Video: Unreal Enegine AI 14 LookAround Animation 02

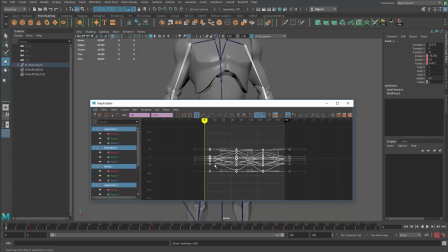[4:09]
So before they were there, right? I can shift Z to go back. Okay, you can see that's where they are now.
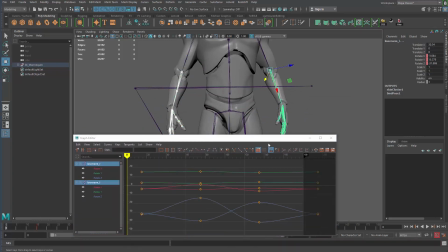[4:17]
50 frame later, and then I'm gonna grab these two and shift them even more, and also these two. Okay, and so that's gonna be somewhere like 30. Oops.
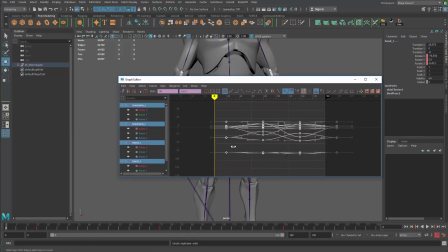[4:29]
So let me grab everything here and shifting them to frame 30.
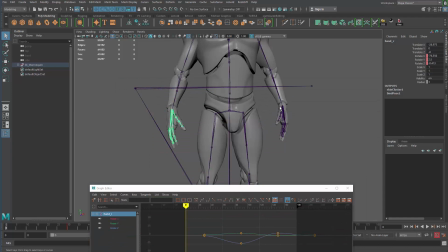[4:40]
Okay, and then eventually the hands will shift to something like frame 45.
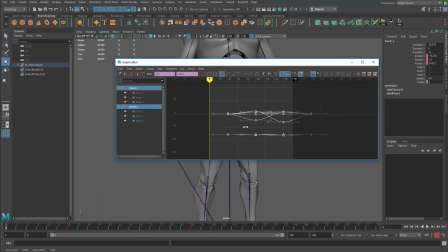[4:46]
So it's a lot of overlapping for the hands.
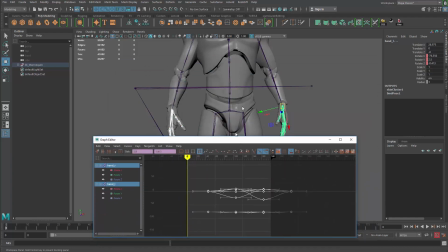[4:52]
So the hands will happen, the animation will be later than the others.
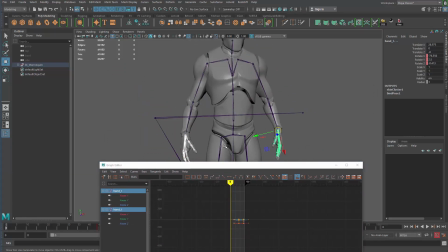[4:55]
Okay, so one more thing we can do is I can select this thing, everything here, and go select the hierarchy again.
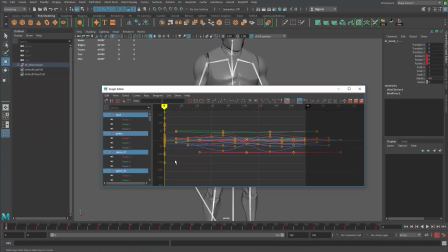[5:04]
And then you can see the shifting I'm having, right? 1, 2, 3. And one more thing I want to do is go to the curve and pre-infinity cycle, post-infinity cycle to fill in those empty areas.
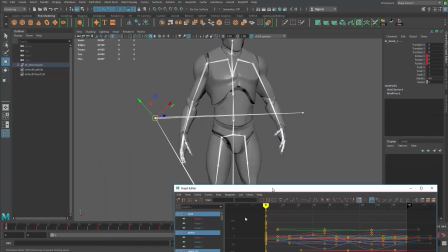[5:15]
So they're cycling through this animation. Okay. Alright.
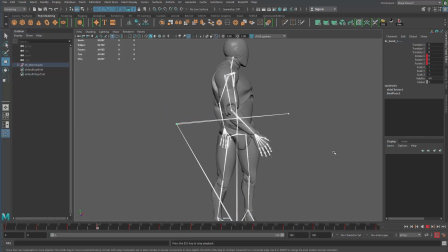[5:20]
Now if I go ahead and play this animation, you can see now we have this slightly overlapping animation. It feels more fluid because of the timing shifting. Here you can see it's really like they're basically following the energy of the actual rotation of the span.
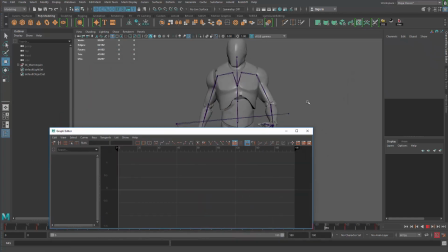[5:36]
Right. Now we can just do the same thing for the head. So let me pause this animation here. What I do here is grab the head and grab everything here. We're gonna shift it also somewhere around, like, I don't know, 20, 25.
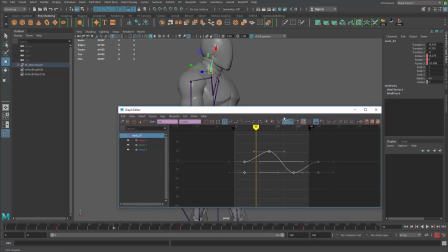[5:53]
It's all up to you now to shift that part to whatever degree you want it to be. Okay.
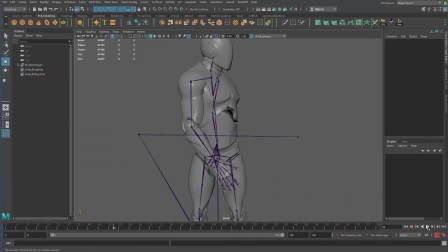[5:58]
And then let's try to play this animation. You can see the head will also have a little bit follow through. I mean, that looks like he's really trying to look around, right, in a more natural way, right?
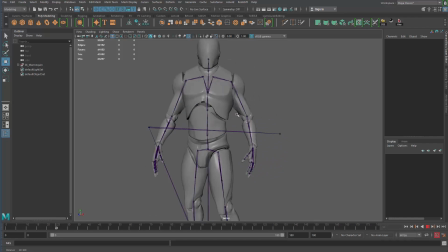[6:17]
That's just a very simple animation. I'm sure there are a lot of things we can refine it, but I'm not a professional animator, so this is just how much we can do right for now. Ideally, we will be also rotating the hip, but it's really hard to do because we don't have a rig set up, so that we want to lock the foot on the ground.
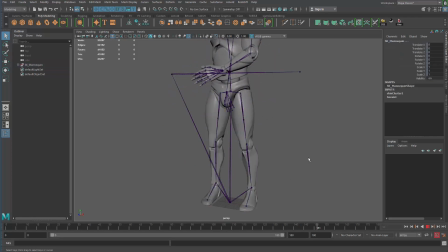[6:36]
It's going to be super difficult, so we cannot really do that very easily, and that's why we're not doing that. Anyway, so let's say this is good. I'm going to pause the animation, go back to frame 0, right? I'm going to select this entire thing. Oh, actually not the entire thing, just the joints, because we have the model already. We need the joint to carry the animation, but nothing else.
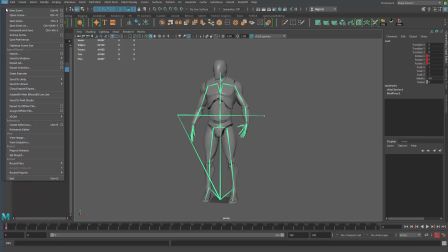[6:54]
So grab this joint, go for File, Export, Selection.
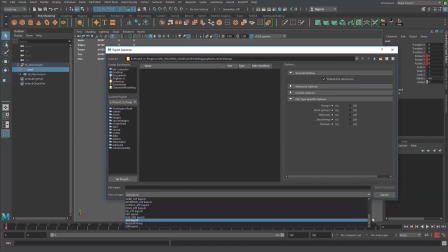[6:57]
Okay, and I'm going to use the format, FBX format, the format we imported in, right? Let me paste in, no, not there actually. Let me just find that location again where I export my stuff.
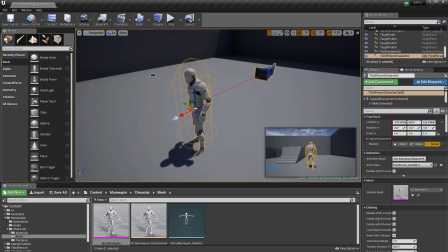[7:15]
Gonna be here, right? And back to Maya, and paste in that location.
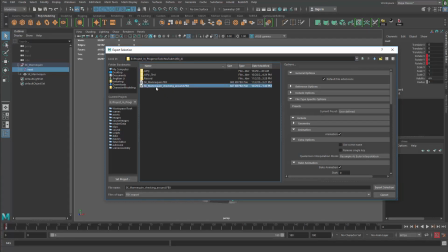[7:22]
And I'm gonna override this one I have created earlier. So checking around and export selection and hit yes.
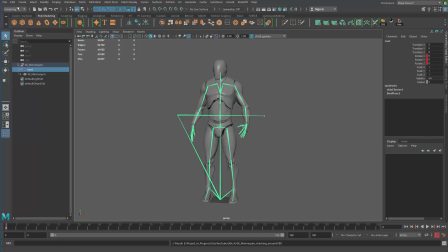[7:30]
All right. So now we have this animation exported. Oh, some of the settings I kind of wanted to be specific here.
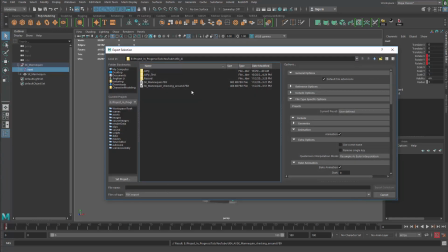[7:38]
The settings for the FBX is you wanna
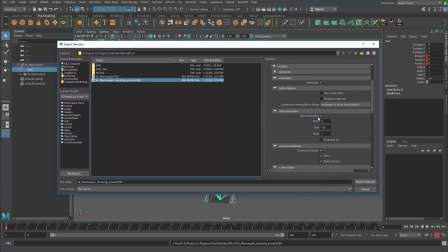[7:44]
use animation, you want to bake the animation. Okay, that's the important thing. Other than that, you just keep everything else as default. Okay, because all we care about is the animation, just export selection.
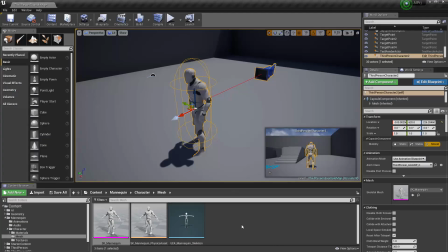[7:58]
Okay, let's replace that. Now back here to Unreal Engine, we can then look for that particular animation.
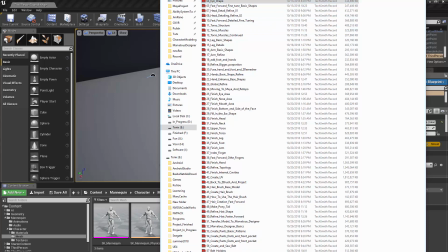[8:05]
So let me paste that in.